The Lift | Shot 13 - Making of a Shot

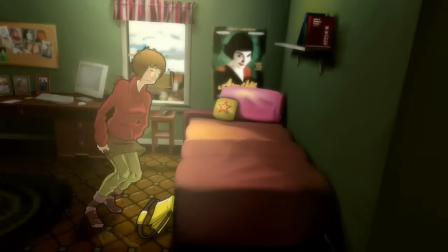0s
Hi, this is Robert Kohr, and I'm showing off my film, The Lift. It used to be called Once and Never Again, and before that it was called Automatic Doors, but I like The Lift more, and hopefully this will be the last change.
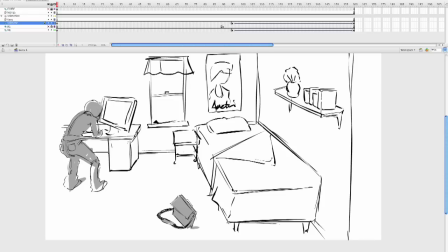13s
The shot you're looking at here is of my main character waking up in the morning and heading off to work, wherever she's going. And she's powering down her computer, then picking up her bag, and then leaving. Here's the animatic.
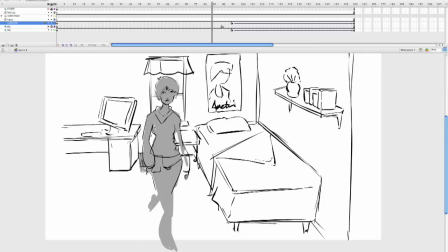31s
And as you can see, it's pretty simple.
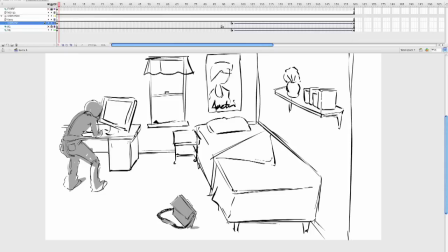34s
Now, I have her originally leaving through the door, but I also have a version with some 3D on it, so I could get an idea of what I wanted the motion to look like.
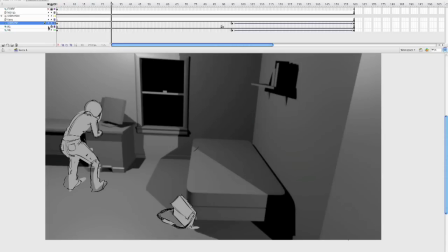47s
Let's play that. And it's a very simple background.
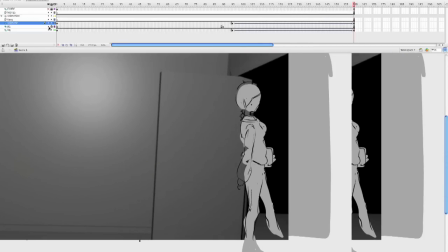53s
The 3D that I'm doing in this came from some research I did on how some of the 3D backgrounds were done in Spirited Away. And the way those are done is they're done as pretty similar to how you do video game models,
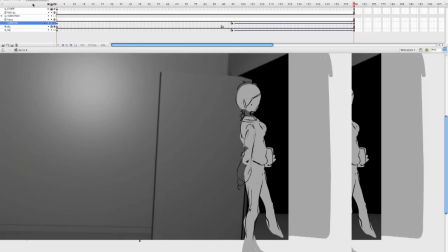71s
is that you only need to build what you're seeing, and all the lighting and textures and everything are built into the model as opposed to being lit by lights or anything. The actual light is just part of the background, and it gives it kind of this painted look, which I will show you now.
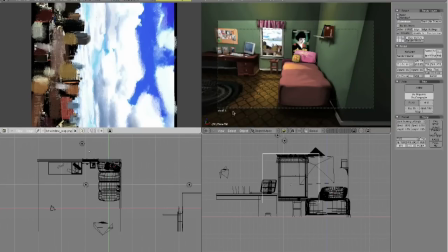91s
A little bit there was the finished shot, and what you can see is this is what the background looked like
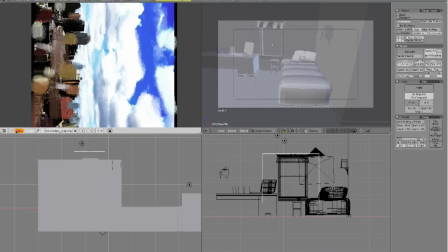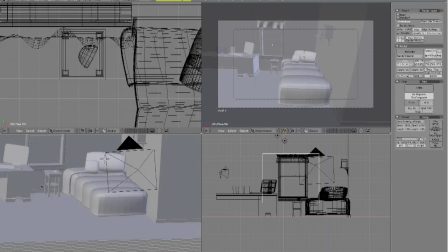105s
prior to coloring. And then what we do is we add the textures.
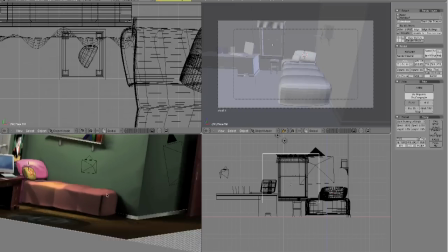116s
It creates a sort of a faux painted look.
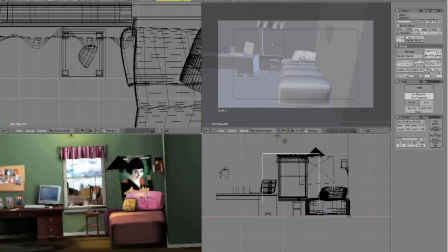122s
The way you do this is I'm using Blender, which I've talked about before, and what you can do is you can light a model and then export that lighting as a PNG, paint over it,
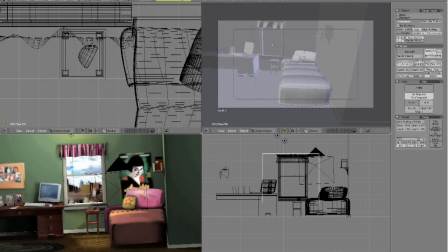135s
and then re-import it as a map. And it's called basically baking, and the final product looks like this.
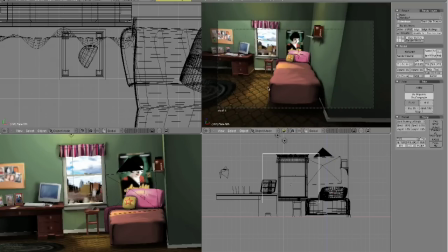146s
Let me see if I can play through some of the frames. Yeah. So you can see the camera movement that I was going for.
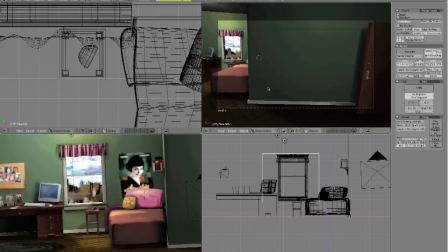155s
Now, I have the door in this shot. The final version of the film doesn't, but because it just didn't work out that I needed it, or it just didn't make any sense. But let me show you the finished animation of the character.
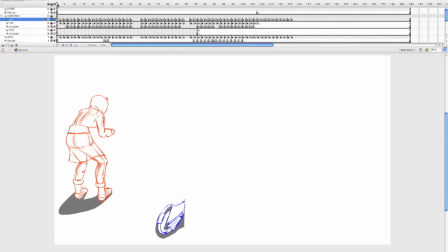170s
So what I did is I worked out the keys and came up with positionings that worked. And let's play it back. That's why the colors are constantly changing, as I was working in different colors to get the effect.
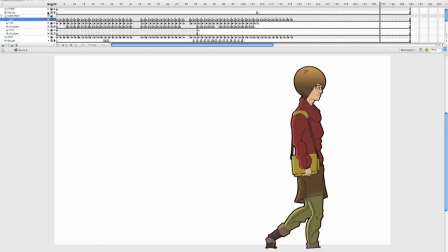186s
And this is what a finished one looks like. So let me show you the whole thing finished.
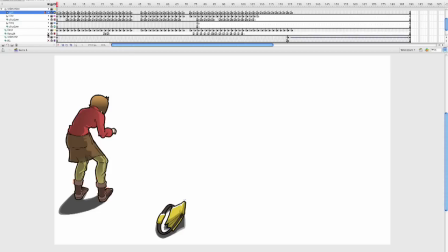195s
Just make sure all the sketchiness is off.
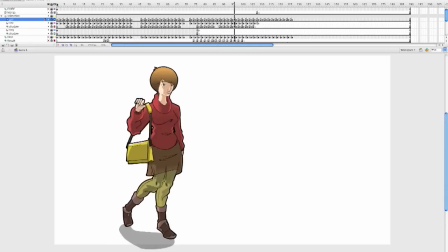202s
And you'll see this is what the finished animation looks like. One of the things I wanted to talk about was shading.
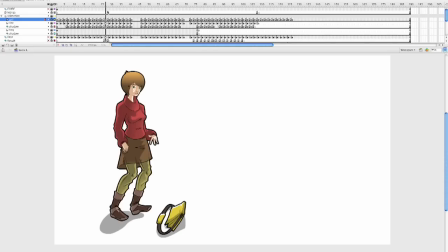209s
Mostly, I originally started the film with 3 levels of shade, with a highlight, a base color, and a shadow, but it got too complicated for people to work with. It just took way too much time, so instead I just opted for a heavy shadow and a base color, and then occasionally I throw on white or something else.
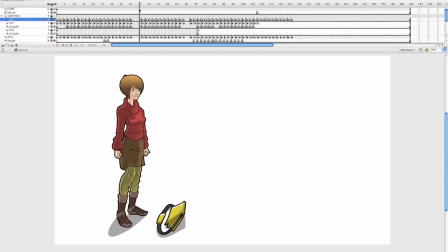227s
And what I did is to make it a little bit more interesting, as I gradated some of the shadows, like you'll see in here, to show her dress being semi-transparent, and at the bottom of her pant legs onto her boots. So let me play this back.